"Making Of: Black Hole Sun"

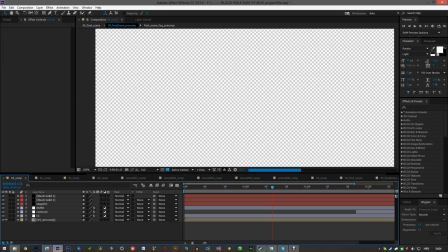4:08 what the fuck not that behind
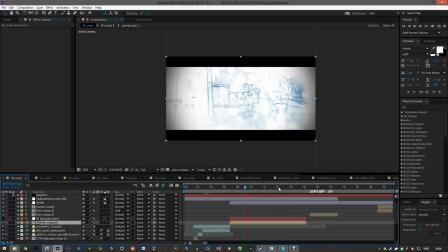4:14 these two cinematics in the intro is that these were the clips that I intended to use but they like wouldn't fit anywhere so I thought I should like make some smooths from those clips and put it in the intro because to be honest I really had no
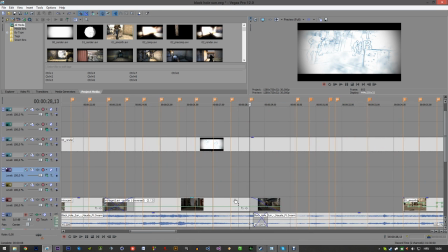4:33 idea what to put in the intro I know it's like quite long but I just the fucking blend like like
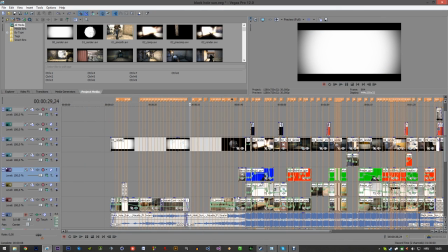4:42 the transition in music fits so perfectly and I just had like no idea how to like
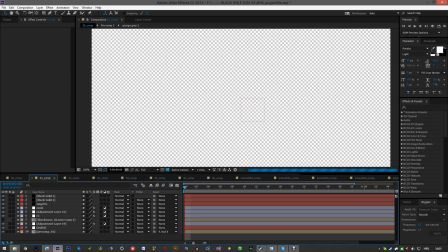4:48 do it shorter or whatever here we go like the first clip and a lot of you
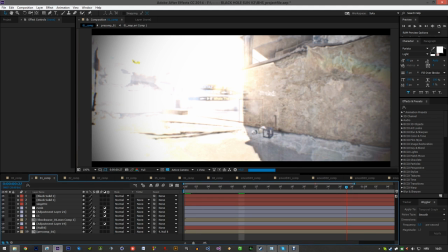4:55 asked me how the fuck did I do the you know the death notices or the kill feed and
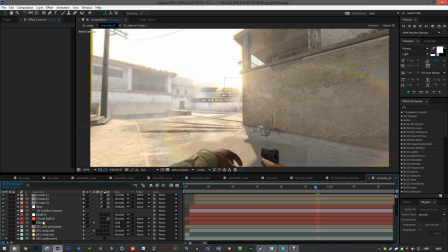5:01 it's literally every shot is motion tracked so did I use yeah I used like basic camera tracker you know couldn't be bothered to do this in Boozhoo because it's such like a short and simple
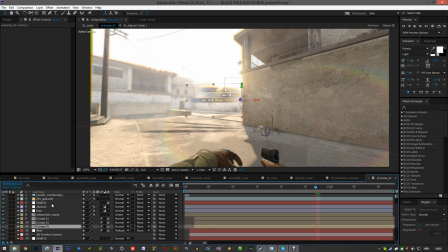5:20 scene so I just like tracked it and then like
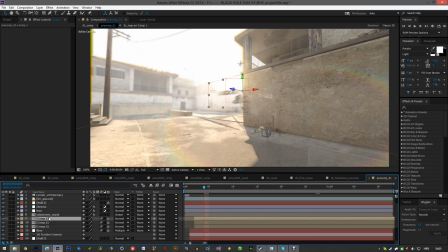5:24 to make it shake I just animated the Y rotation yeah somewhere it's not Y somewhere it's X rotation so it like flips like on the Michaelela 5k shot and
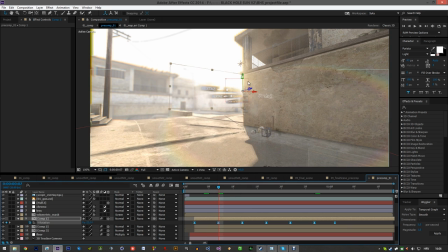5:42 basically these are just like keyframes where the the fucking thing goes like forward and then backwards and then forward and backwards but every time it gets like the value just decreases a bit and you know so like I don't know basically that that's it
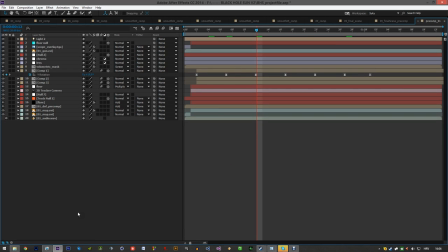6:01 so here is the first clip with all these
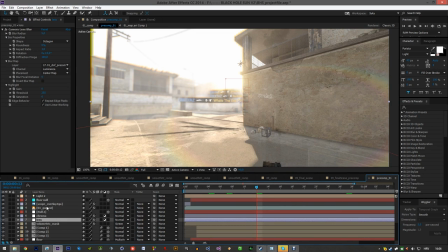6:08 and for the shadows I just like made a this is the null where the fuck is the floor there we go just a basic solid with white solid and you make it multiply
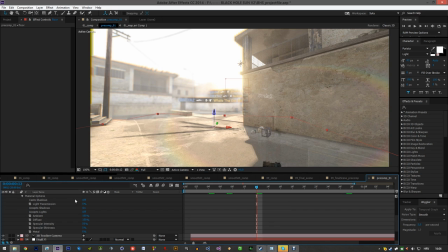6:21 and in material options you disable casting shadows and you accept shadows but don't accept lights and you get fucking shadows they're like proper shadows I remember back when
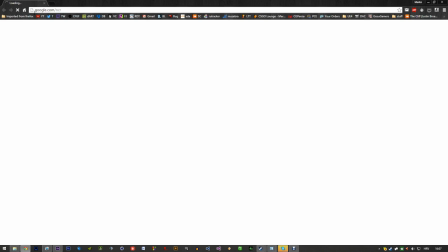6:40 I started this I think I posted it on Twitter right so yeah this is like the
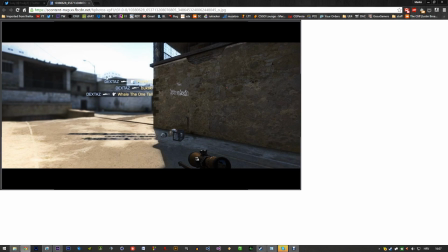6:46 early early alpha beta whatever I mean it looks much clearer
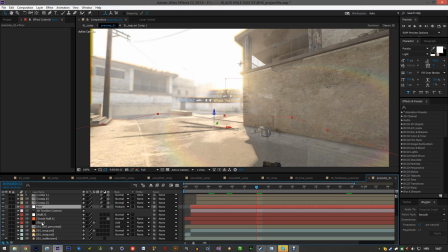6:53 but then I added the fog I added a better depth of field I just added some like flare
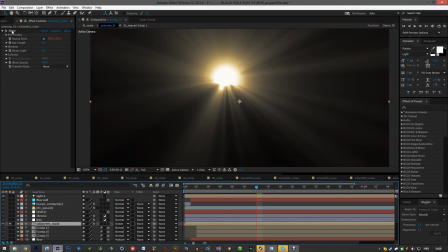7:00 and I made a volumetric mask which looks like this and it's literally
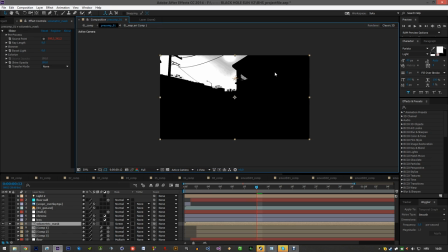7:07 just you just like add a bunch of contrast and tint to make it like desaturated
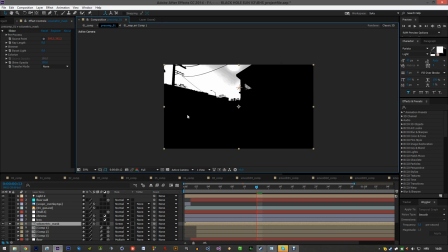7:14 and maybe you mask out just like this part so that nothing else is
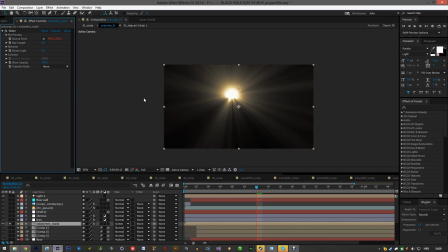7:20 white or whatever and you know just added shine so to make
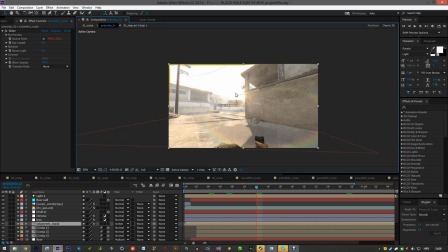7:27 it like look like the Sun is shining or whatever and this is these two
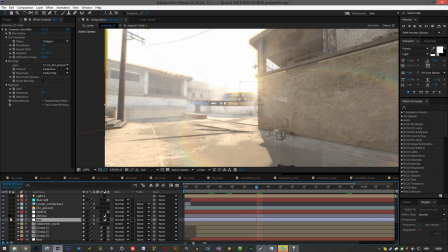7:32 are like basically the like adjustment layers for the look so there is the depth of field effect which is camera lens blur and then I use my like Z-pass layer